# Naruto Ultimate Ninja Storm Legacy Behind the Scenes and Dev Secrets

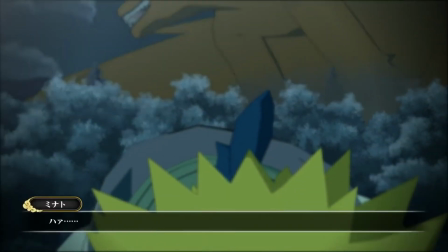[8:16]
We needed to carefully listen to the script repeatedly until we had the correct timing to place these intervals.
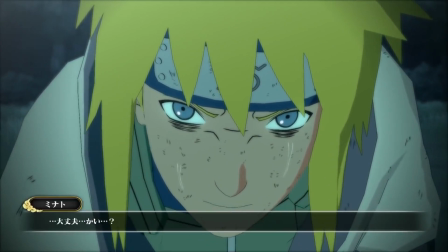[8:21]
The staff member in charge will continue to fix these until they flow correctly. Another staff member will be called in to check and confirm if anything needs additional edits. This is always a difficult task for those in charge. However, everything is done to make sure the players get sucked into and enjoy the event scene.
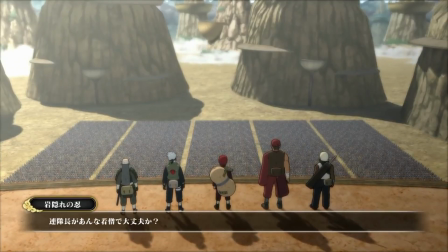[8:37]
Next are the event scenes. As a mode, Ultimate Adventure is long and has many scenes throughout, for which we have recorded motion capture data for.
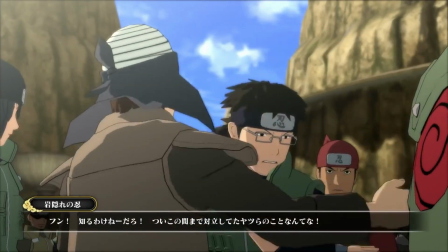[8:45]
Considering Storm 3 is the first game in the series to use motion capture, we needed to record a massive amount of capture data to get the best movements in every scene over the whole mode.
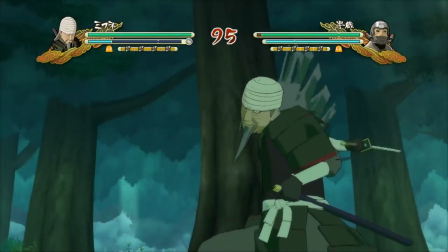[8:54]
Allow me to go on a little tangent and talk about the unique visuals of Mifune's ninja art.
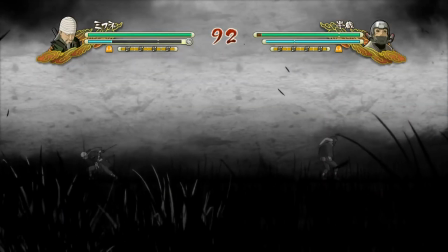[8:58]
The Storm series has many unique looking ninja arts, however with Mifune's we wanted to add a Japanese aesthetic to his art.
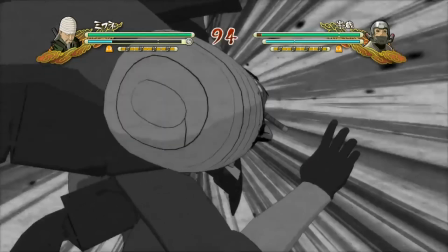[9:05]
We add post effects to create a monotone filter over the camera and then apply a texture that places ink-like shadows on Mifune's face.
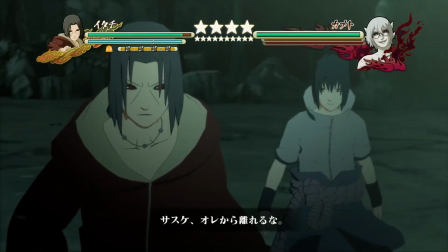[9:12]
Finally, I want to discuss the chapter featuring Storm 3's special DLC pack. In this story's boss battle, Itachi uses his Genjutsu technique Izanami.
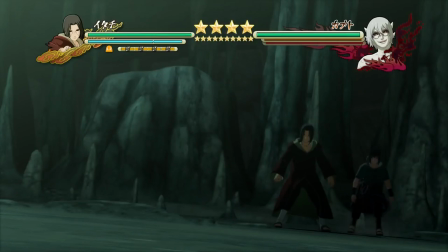[9:20]
To show that Izanami has been activated, an effect is added to the following voice scene to show that the effects of Izanami are now in play.
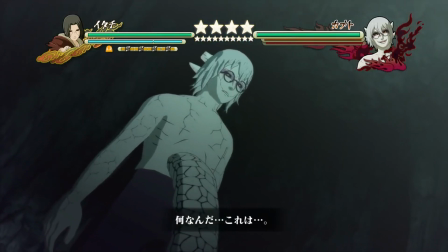[9:28]
Not only that, but a visual cue has been applied with the wavy effect across the scene to show that Kabuto has been affected by the Genjutsu.
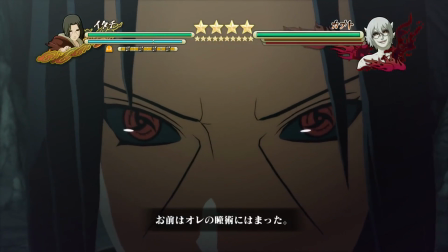[9:36]
In another scene where Kabuto cannot break out of Izanami,
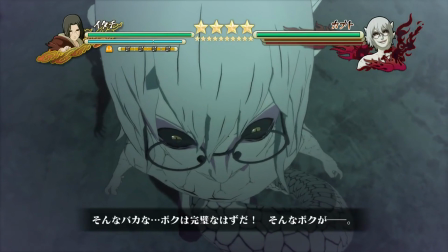[9:39]
the wavy effect is made more prominent and more frequent to a state where Kabuto is still under the effects of Itachi's attack.
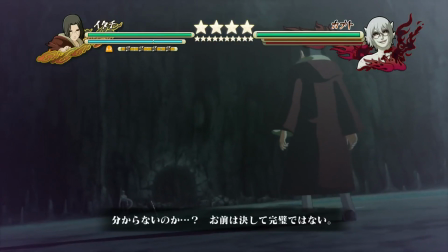[9:46]
Speaking of Izanami, when creating this scene and ensuring everything works correctly with every effect timed perfectly and having to repeat some of the same steps,
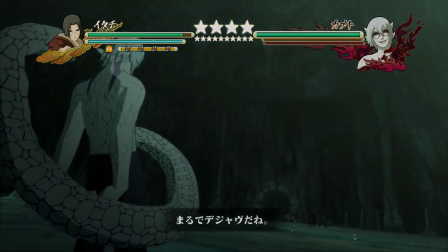[9:54]
I felt like I was under the effects of Itachi's Genjutsu. I wish I could show you many more scenes, but this is all I have today.
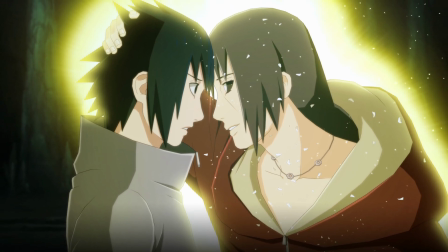[10:00]
I don't think there's a single person who could play this special Uchiha Brothers chapter without shedding a tear.
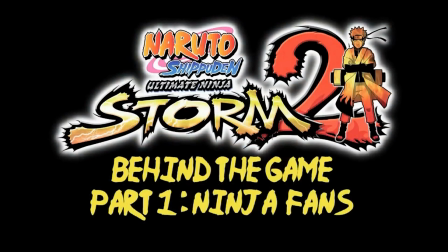[10:06]
Last but not least, the office memories from the days of creating the Naruto Storm series. Today I want to talk about the memories of the office during the developmental process of the Storm games.
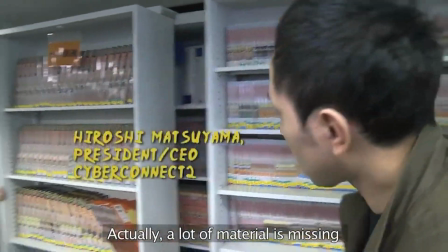[10:15]
In the office where Naruto games were created, we had the anime playing on screens and volumes of the manga lined up on shelves.
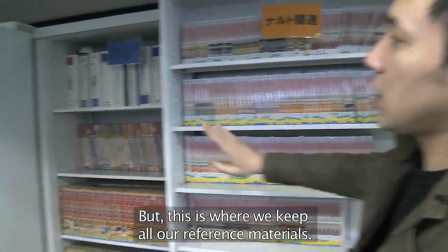[10:22]
These were the most helpful pieces of research for the development team, not just for one or for the other,
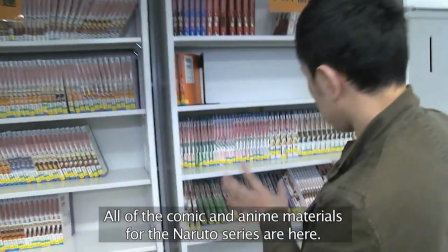[10:27]
but for looking at how the scenes looked like in the manga and how it managed to be in animated form,
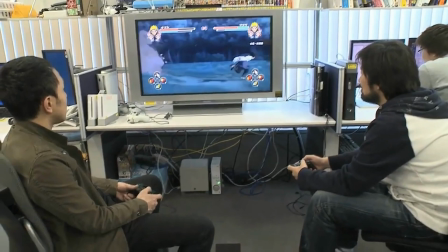[10:33]
or how the layout looked so cool. Due to this work atmosphere, the office was much more cheery than your average office. Although it was indeed a lively office, there was a bizarre occurrence during the development of Storm 2 where many teens barely spoke. One day we had staff members do checks on a particular event scene, so those involved were very stern with quick comments such as,
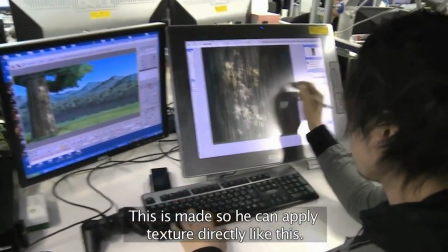[10:52]
quote, "I think it would be a lot more exciting like this," end quote,
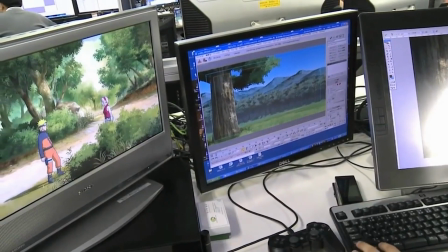[10:56]
or, quote, "Let's put more force into the character's arm movement when they swing their arm," end quote.
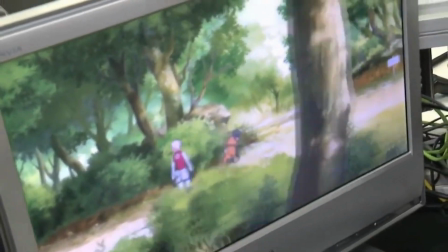[11:01]
The scene in question is during Jiraiya's last stand. Even when the checks were complete, the teens were silent, the memory of the scene still lingering in their minds.
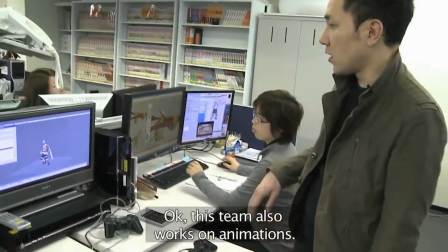[11:10]
Some of them even shed a tear or two.
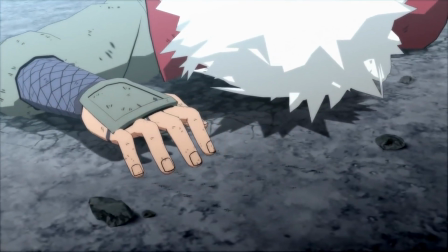[11:12]
After the checks, the next dilemma was how we would show Jiraiya himself, his resolution, and how we would create and relay the sadness from the scenes in our game.
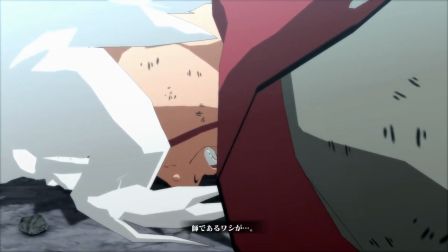[11:21]
Here's a video of the unforgivable pain getting beaten down by Jiraiya.
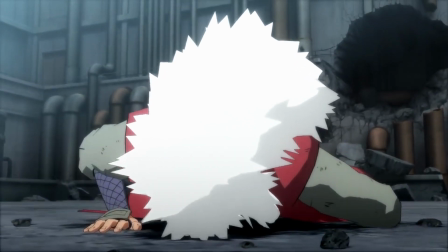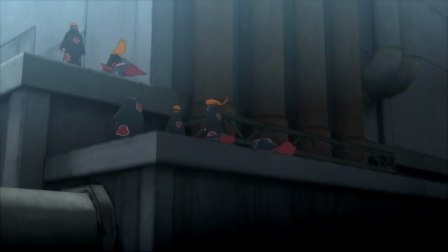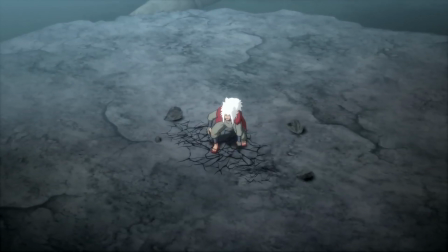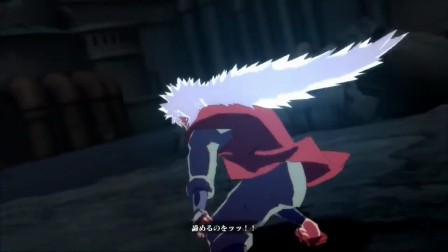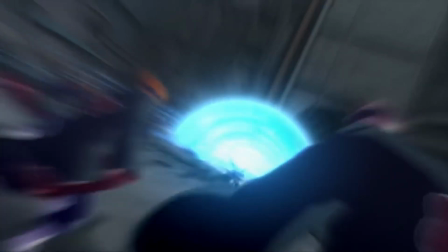[11:54]
Whatever happens, Jiraiya seems to always get caught in a pinch. Next, we get to play.
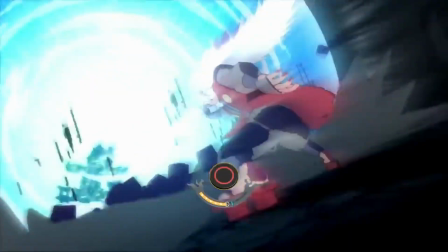[11:59]
We use all of Jiraiya's captured data in the boss battle, which is why as Jiraiya takes damage, his movements change with many varying motions.
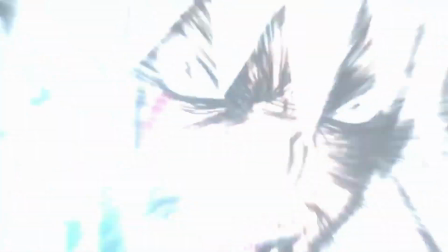[12:07]
Finally, when Jiraiya's at his limit, the screen begins to blur to show the screen as if we saw what Jiraiya saw in this predicament.
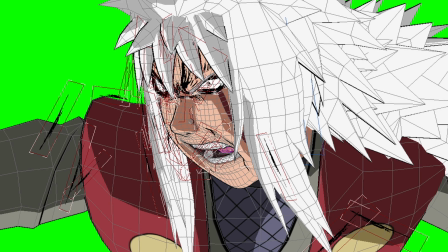[12:14]
Even in the pits of despair, suddenly a glint. Jiraiya's movements and expressions in this scene took much labor to assemble.
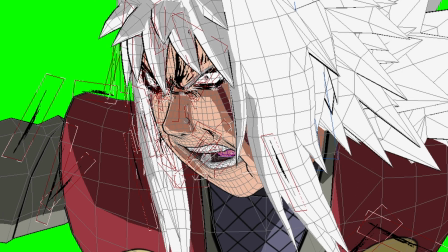[12:21]
Even though it looks entirely drawn by hand, the models have line textures placed on them.